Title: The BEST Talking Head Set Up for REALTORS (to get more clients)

Now, before I move on, I've had so many people say that they just bought a new studio light and it's one of those ring lights. And let me just say now that in my opinion, a ring light is probably better than having nothing at all, but it's not going to give you those results you're looking for. Ring lights are very cheap and very inexpensive, but it's going to give you this weird circle look right in the middle of your eyes. And honestly, they're kind of made more for beauty influencers than it is for a professional setup like this. And those beauty influencers usually need a lot of light on their face in order to do makeup and really show what they're doing. And we really don't need that. We just need a big soft light to make us look good and light us up professionally. And that's where this light actually comes in.
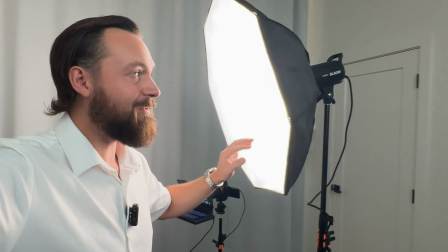(4:48)
So this is called what's called a Godox SL60W.
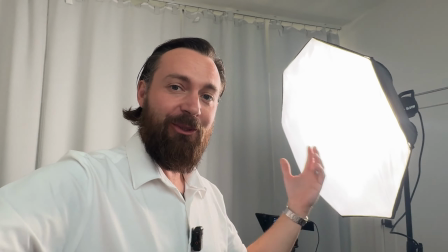(4:53)
I bought this about 5 years ago for about $200, and I've literally never changed my light.
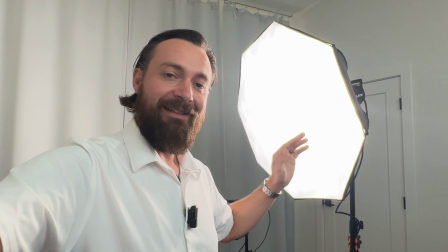(4:58)
It's been a staple. It works great. It's not very expensive, and it looks amazing. Now, the reason why you need a soft box is to soften the light. First of all, you don't want to look directly in this light. It's going to be super bright and it's going to be very distracting. But on camera, a soft light, just like that window light, is going to make your complexion look a lot cleaner. It's going to get rid of those dark circles under your eyes, and it's just going to make you look a lot more professional.
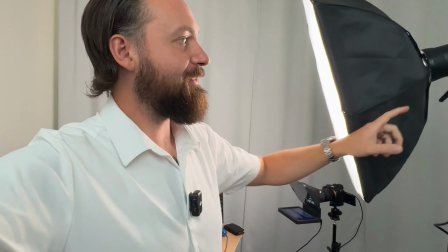(5:24)
The other thing that you're going to need to get with it is a softbox, and this is just like a newer softbox.
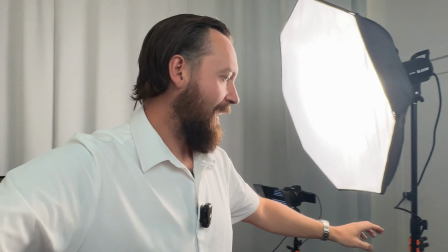(5:29)
I think they're about $100. Again, I'll link this all in the description down below. And of course, you're going to need some sort of tripod or a C-stand, like something like this.
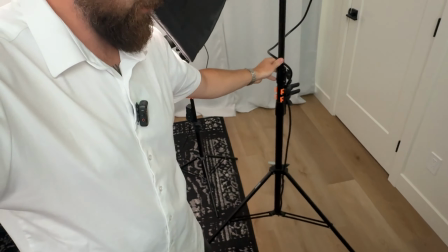(5:38)
I got wheels on this one, so I can just, roll it around easily.
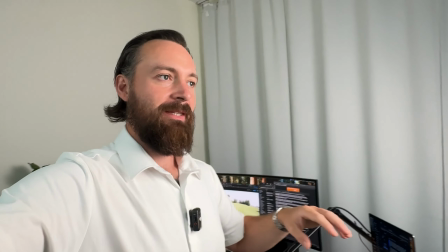(5:42)
And I can tuck it away when I'm not using it, but this is the light that I like to use,
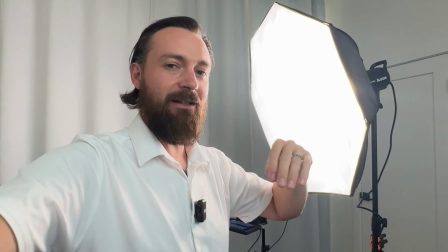(5:48)
and I'll put this and some other variations down in the description below. But when you have a setup like this, you're gonna wanna shut off all the lights and the windows in your home, as well as those big lights up above, just to not mix the light, or else it's not gonna look very good. Now, before I get to the final piece, which is which camera you should be using, I want to show you a few different ways to set this up where you can put everything, so just hang in there.
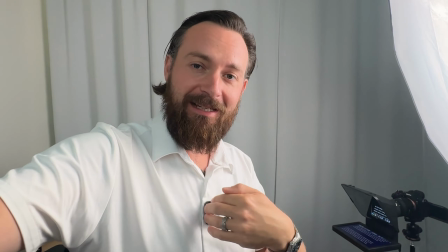(6:11)
I just want to show you a little bit of this setup so you can see how I set this up in my office and what might work good for you as well.
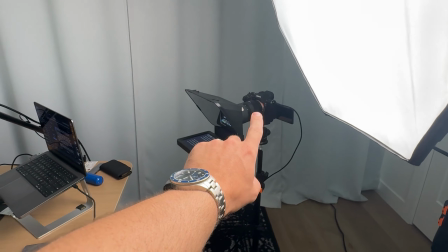(6:19)
So if I turn this camera around, you can see over here I have my camera, and this is where I sit down below with the light.
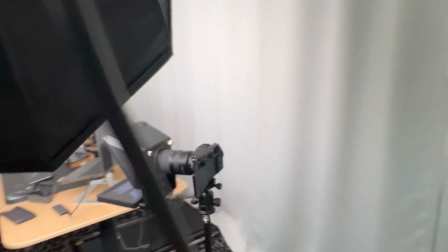(6:27)
So how you want to set up the light is, let me go around here. So with your camera here facing me straight on,
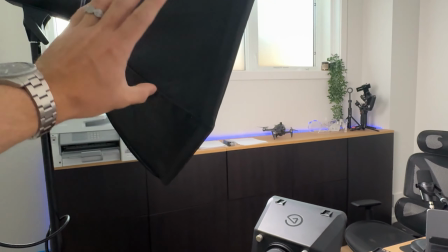(6:34)
I always like to put the light or the softbox at about a 45-degree angle like this.
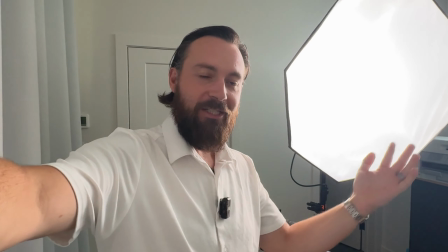(6:40)
And putting the light over at the 45, if you look into like cinematics and you learn a little bit about that,
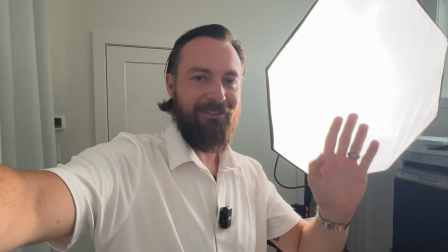(6:46)
45 is just, kind of a good angle so that you get a little bit of shadow on your face,
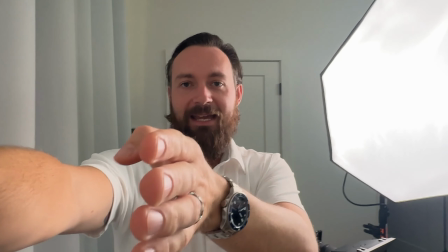(6:50)
but not too much. It still looks really flattering. But just remember, if the camera's in front of you like this, you want to put the light about 45 degrees over to the left of you.
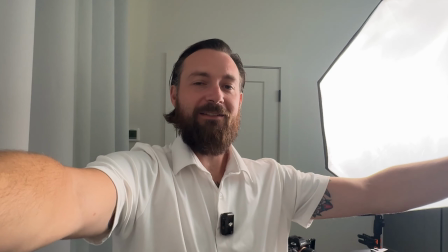(6:59)
You can put it in front. I always prefer to put it off to the side, but you can do whatever you think looks best as well.
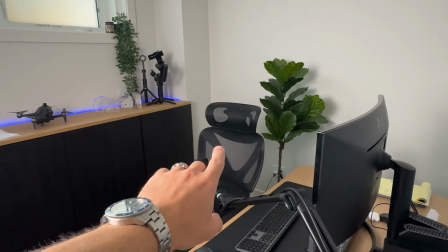(7:05)
So now the other thing to keep in mind is you're going to want some depth behind you.
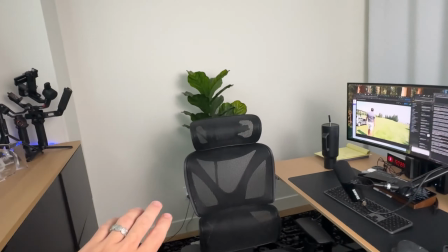(7:09)
So let me go back around here, and I'm going to show you that, I usually sit probably right about here.
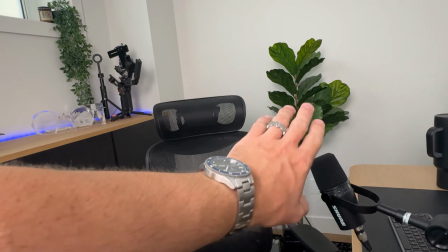(7:17)
And then when I'm framed up in camera, you can see that there's this little, fake plant over here.
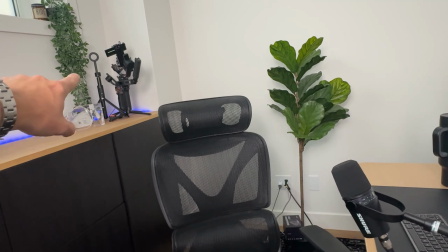(7:24)
I have a little bit of decorations. These are actually just, a tripod with some more greenery.
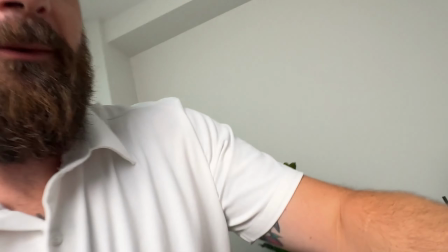(7:29)
It's not just a completely white wall. And, when I sit down like this camera's angle is pretty wide, so you're gonna see a lot of white,
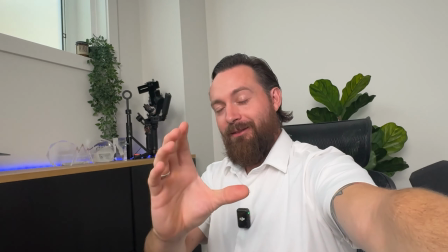(7:38)
but on camera, like you saw earlier, it's a little bit more cropped in and it looks pretty good back here.
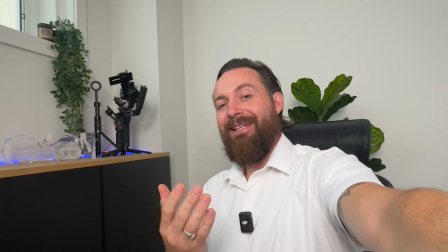(7:43)
What you don't wanna do is put your back directly against the wall and have no depth,
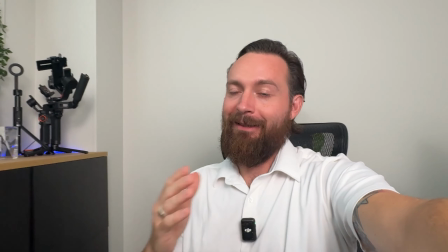(7:48)
because if it's just you and a white wall behind you, looks pretty boring, and it definitely does not look very professional.
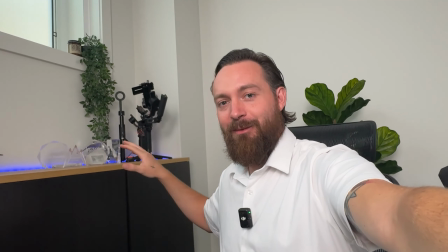(7:55)
So what you want to do is have a little bit of depth and just kind of design a good background behind you that, maybe shows a little bit of personality.
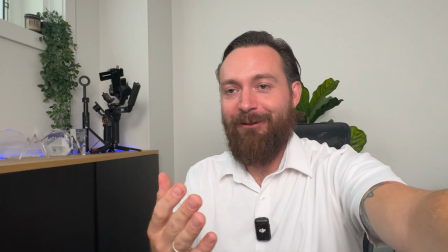(8:03)
So I like to film, I like to do videos, which is why I have my tripods back here,
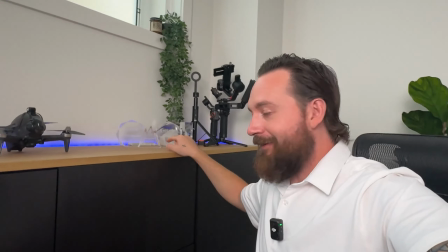(8:07)
my gimbals back here, and little sneakily, I have some of the awards that I've won,
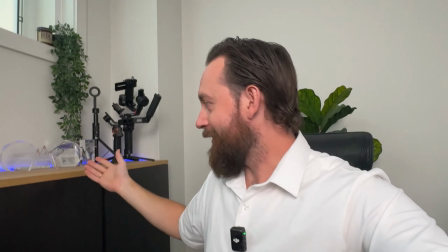(8:13)
at other brokerages and at my current brokerage.